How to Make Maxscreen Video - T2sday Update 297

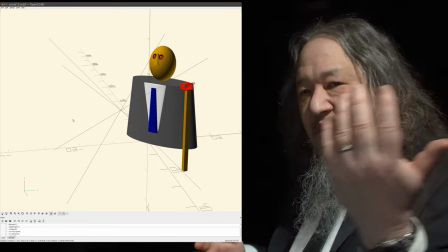(16:35)
So that wants the camera to essentially be somewhere off my left shoulder, about like that.
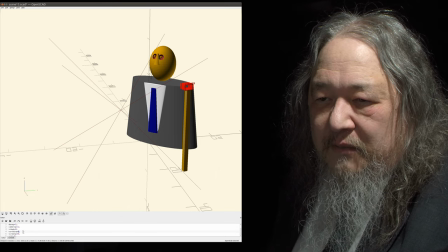(16:42)
And we then need a curtain behind me, the black screen.
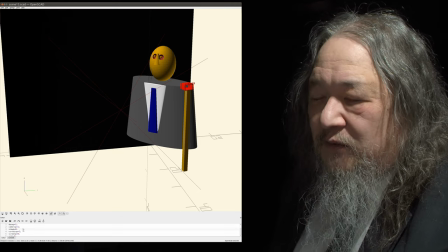(16:48)
So there it is. And now what I can't do, if I could use Blender,
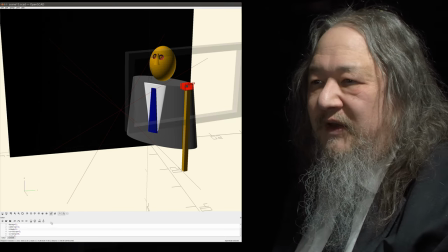(16:53)
I could actually show you the view through the camera, but I don't really know how to do it in OpenSced.
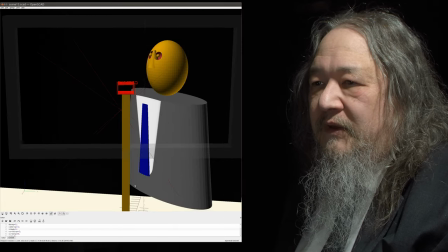(16:59)
But, you know, it's something like this. So, you know, we would, the camera view would be basically like this, and, you know,
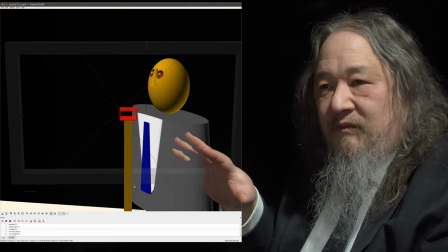(17:08)
it puts the speaker on the right hand side of the screen, which is what we want, and leaves a big black area on the rest of the screen,
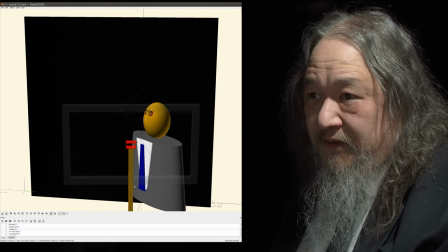(17:15)
which is what we want.
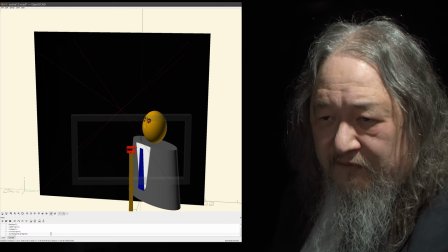(17:17)
Now let's get the screen in here, oops, oh dear, this font is too tiny. me.
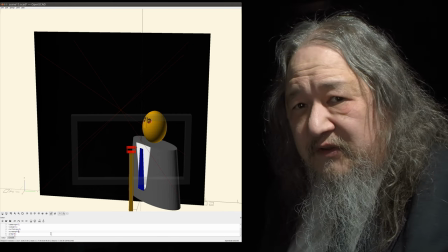(17:26)
Another nice thing is by putting the microphone under the camera like this, when I lean towards the camera,
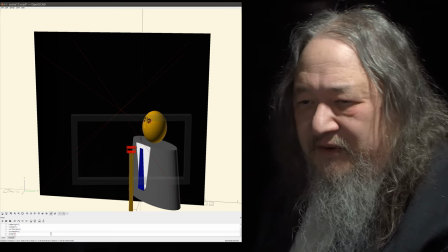(17:32)
you get a more intimate sound, because I'm closer to the microphone, and that ends up being nice.
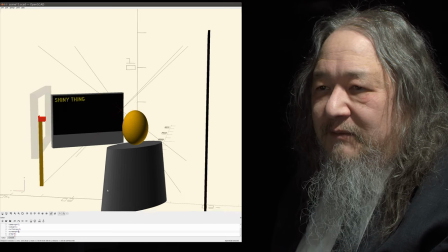(17:39)
Okay, so there is the screen, you see, and I am looking at the screen, and that's what we're going to see on the screen.
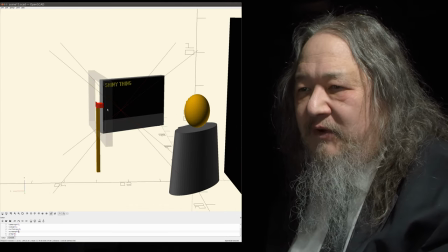(17:47)
So this is the big trick, that essentially you want to have the camera essentially at eye height, maybe a little bit lower.
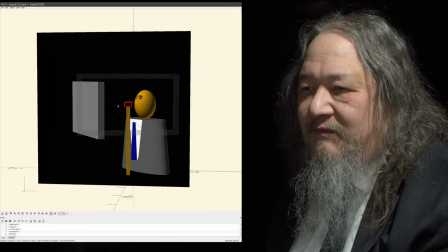(17:56)
And so if you think about it, now what the camera is going to see looking through here,
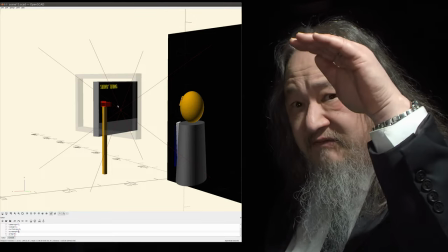(18:00)
anytime I am looking at something that's actually above the camera in the set, it'll look like I'm looking up.
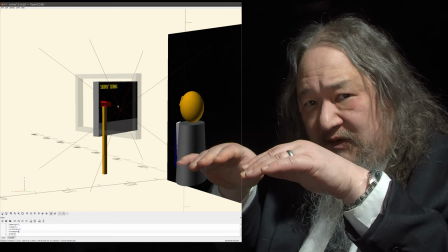(18:07)
And anytime I'm looking at something below the camera, it'll look like I'm looking down, which I am.
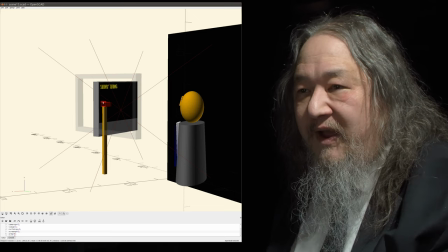(18:11)
So we've set it up so that the camera is about halfway up the monitor that I'm actually looking at.
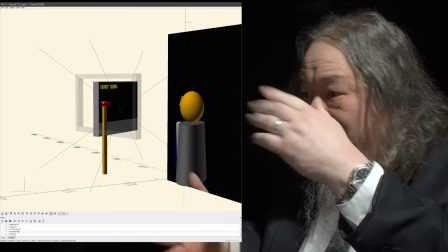(18:18)
And this, you know, it wants to be a fairly hefty monitor, this is a 24-inch monitor,
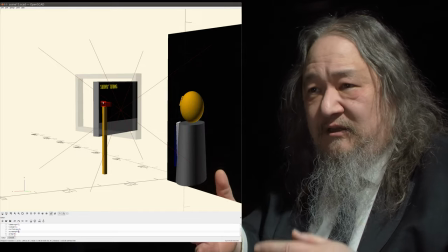(18:23)
or whatever it is, so that you can actually see the eyes moving, and so forth.
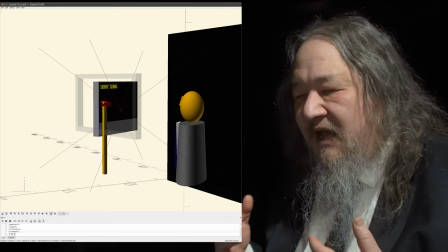(18:28)
But really, that's the whole trick. It doesn't have to be that accurate. It kind of surprised me how easy it was when it all came together.
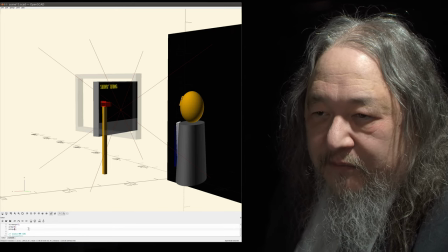(18:35)
And we already have a microphone, but we've already seen the real microphone, so that's not what we need.
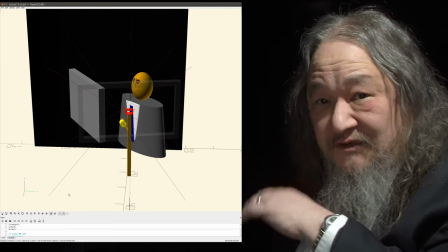(18:43)
You know, we've got a microphone in the same direction as the camera, so that volume makes sense relative to the camera.
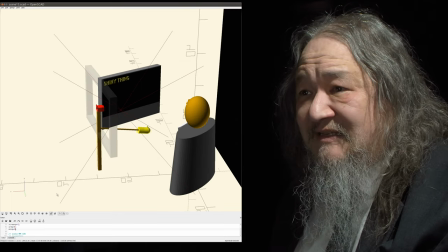(18:51)
And that's it.
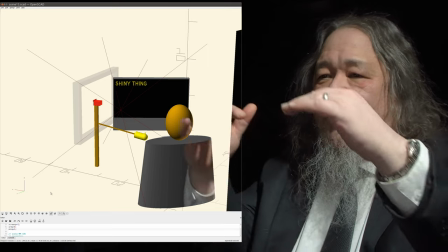(18:52)
So the idea is, you know, make the camera about eye high, have the monitor be partly above camera height and partly below it.
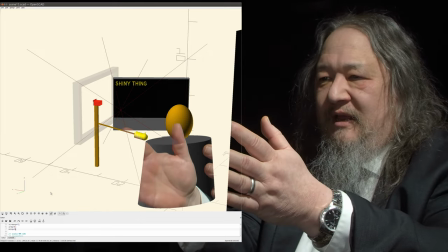(19:00)
And so the fact that I am looking in this direction, which is really a very comfortable turn to me,
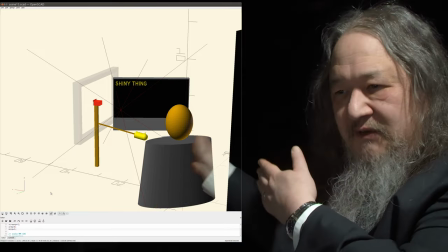(19:06)
but when it's on the screen it looks like I'm gesturing at something that's like all the way 90 degrees away from me,
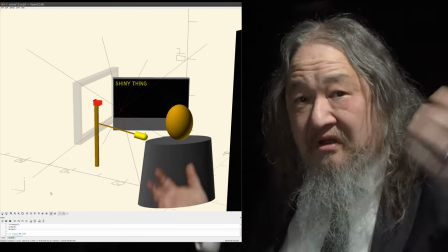(19:12)
and I'm not. that, but it reads. So that's the trick, that's the demo.
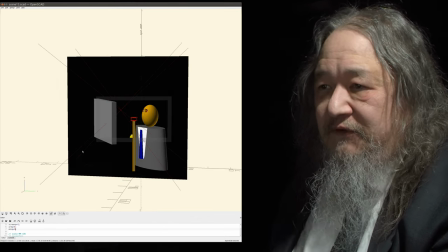(19:19)
And then it's just a matter of, you know, trying to get as much light on the egghead, and as little light on the black background, so that you get a nice crush to black and it doesn't show up. And I've got problems with that now. You'll be able to see a little bit of curtain down here, because I have to mess around with lights some more. That's it. That's how to make Max Green video. It served a particular purpose for me, for the needs that I had. And it looks half decent, like that, for a total investment of curtains, and of course now I've got lights and whatnot, but I didn't originally. So that's it. Any questions, as they say, you know, put them in the comments below if they make sense. I'll see what I can say about it, you know. And again, this is just my homemade DIY made that I solved specific problems back in 2012 in 2013 that I've been using ever since.